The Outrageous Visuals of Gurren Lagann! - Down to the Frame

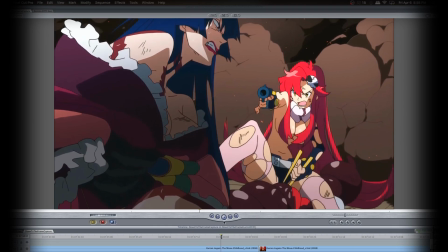[0:12]
Welcome back to OtakuDaiKun.
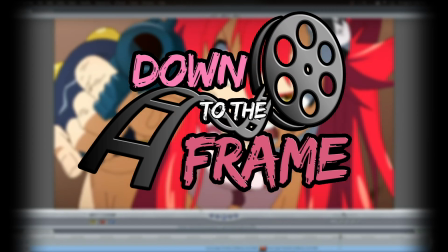[0:14]
It's time for another episode of Down to the Frame, where you pull anime clips into the editor to look at more in depth for the sake of appreciation and criticism.
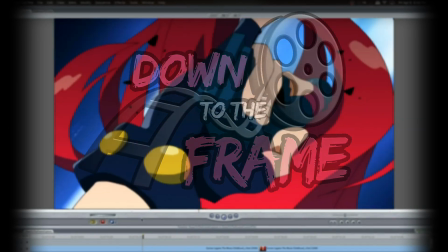[0:22]
Today we'll be looking at the intense and extremely awesome Tengen Toppa Gurren Lagann.
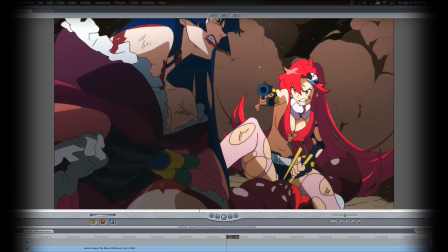[0:28]
I love this show. It's filled with crazy action sequences, as well as a hefty bunch of fan service.
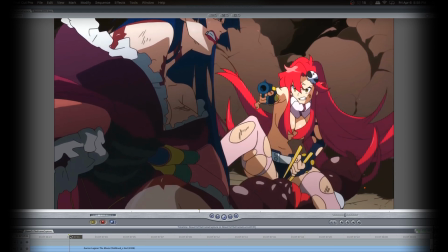[0:35]
If you haven't seen Gurren Lagann, I insist you go do so before watching this video, as there are going to be spoilers.
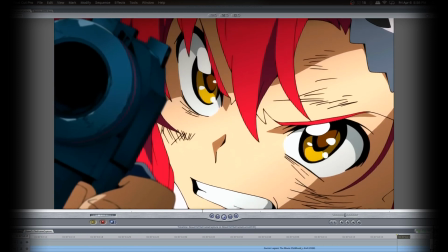[0:42]
I won't be talking about the plot too much in specific, but the clips I show do span the entire series.
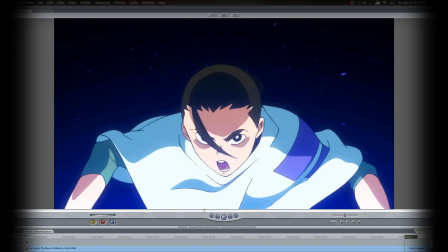[0:49]
With that said, let's dive in. Now I'm using the movies for this footage.
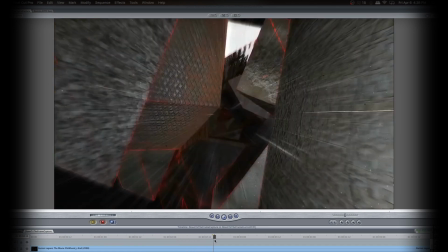[0:55]
And this original shot that starts off the first movie is just wild.
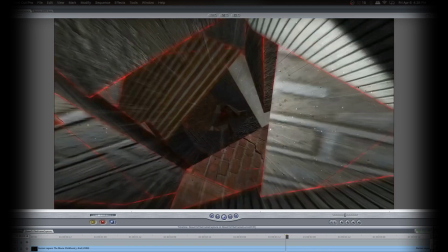[1:03]
Gives you a good sense of digging through the underground of sorts.
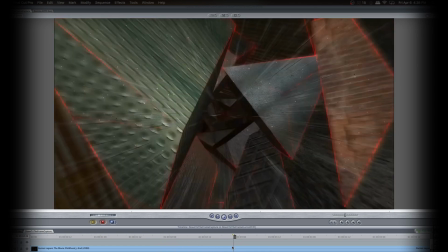[1:08]
The remnant technologies of mankind as you just gloss on through.
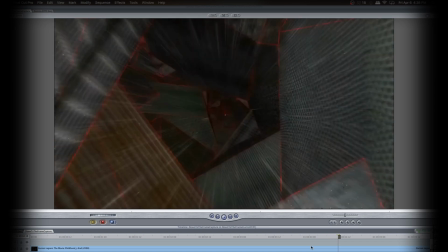[1:17]
There's so much texture in it. And obviously this one's CG generated.
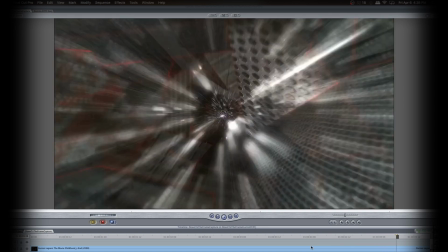[1:23]
But then you blast out to the stars.
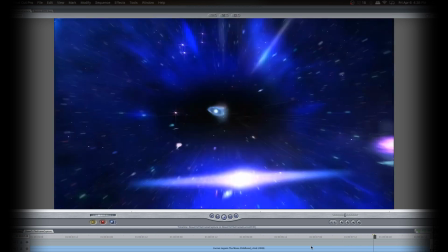[1:27]
This one shot pretty much encompasses the entire pacing and flow of the series all in one.
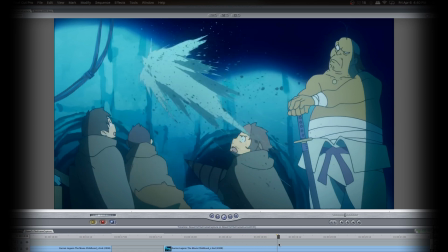[1:34]
Now, Gurren Lagann was one of Studio Gainax's last series before a lot of its staff moved on to form Studio Trigger and later make shows like Kill la Kill. And if I were to describe their animation, I would say it's very messy. It's messy yet sophisticated, and I think that works out well.
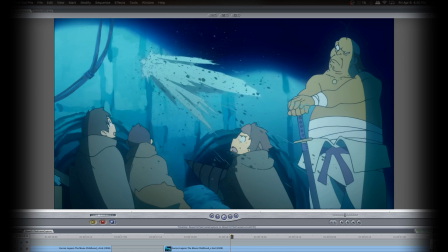[1:51]
In some ways, it almost feels like a Western cartoon, dare I say, but actually in a good way.
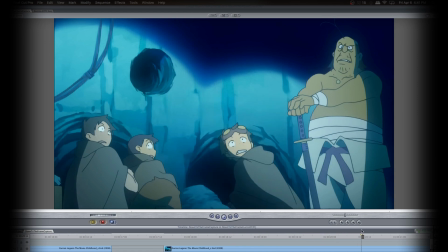[1:57]
Back when I first watched the series, there was DVD commentary that described how they wanted to preserve that sense of traditional animation, even though this is clearly a CG production.
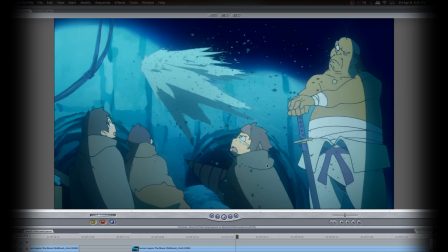[2:09]
And one of the things they would do is avoid using CG effects whenever possible and rely instead on more hand-drawn effects, in this case, texture. So Gurren Lagann is extremely textured, and that's one of the things I love about it.
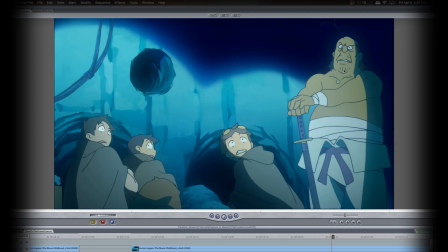[2:22]
And if you watch this guy's eyes, they're ridiculous. Such a simple shot, but then you realize that, they don't even animate him as he exits the frame. It's just up and down as a still image. And, again, it's part of that quirkiness that makes Gurren Lagann very special.
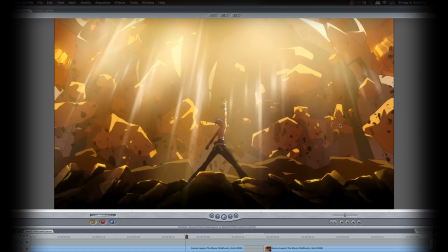[2:40]
This foreground layer with the rocks, we got him, and we got several different layers of busting rock behind them, as well as a lens flare, or the light shining through anyway, right above. So there's so many layers to this one shot that makes it very impressive.
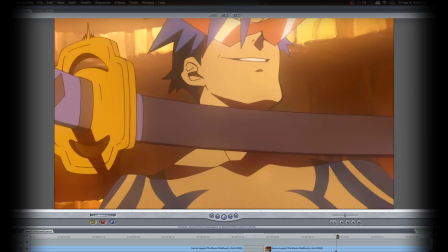[2:57]
And yet they still do things like animate the sword swinging around him, but of course he's not moving at all.
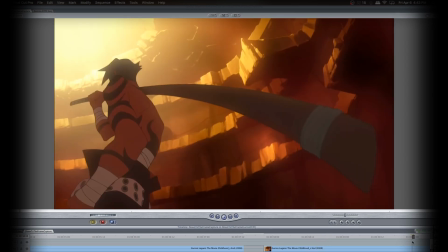[3:06]
But it's still very cool. One of the qualities we're going to be talking about with Gurren Lagann is its voyeuristic qualities, its ability to exaggerate the frame, to show things as larger than life, to make pretty much everything in frame epic.
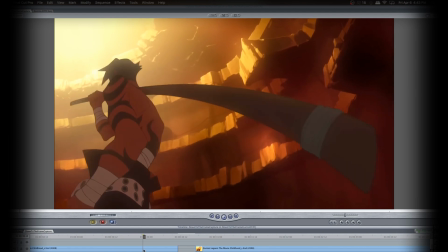[3:22]
So got the length of his sword, which is just really cool. Extra distorted, extra long. Obviously, no sword is going to be curved like that. In this case, his certainly isn't. But for the sake of this shot, we're almost looking at it through a fisheye lens, which creates that distortion.
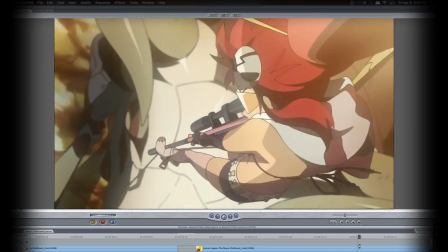[3:40]
Introduction to Yoko, who will have a lot of interesting things to say about.
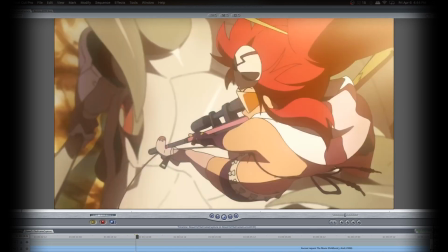[3:48]
She gets one hell of an intro, comes busting through the ceiling, shooting down.
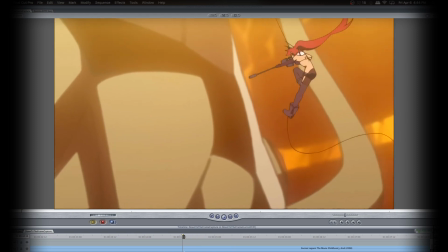[3:52]
Gets this very gorgeous, very smooth rotation shot as she swings around the Beastman.
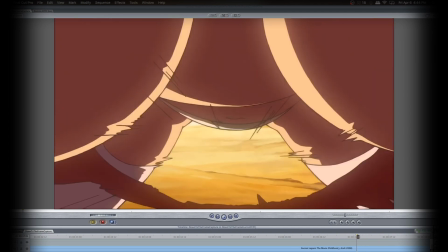[4:04]
This is really cool. And of course, I just now realized it, but we actually go through her bra.
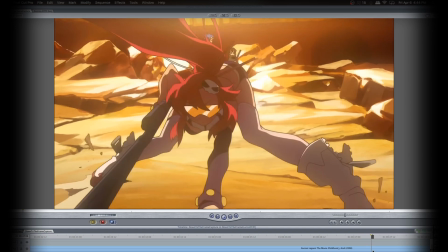[4:14]
We go through her bra between her tits for this shot. I hadn't realized that before, but now I'm extra impressed.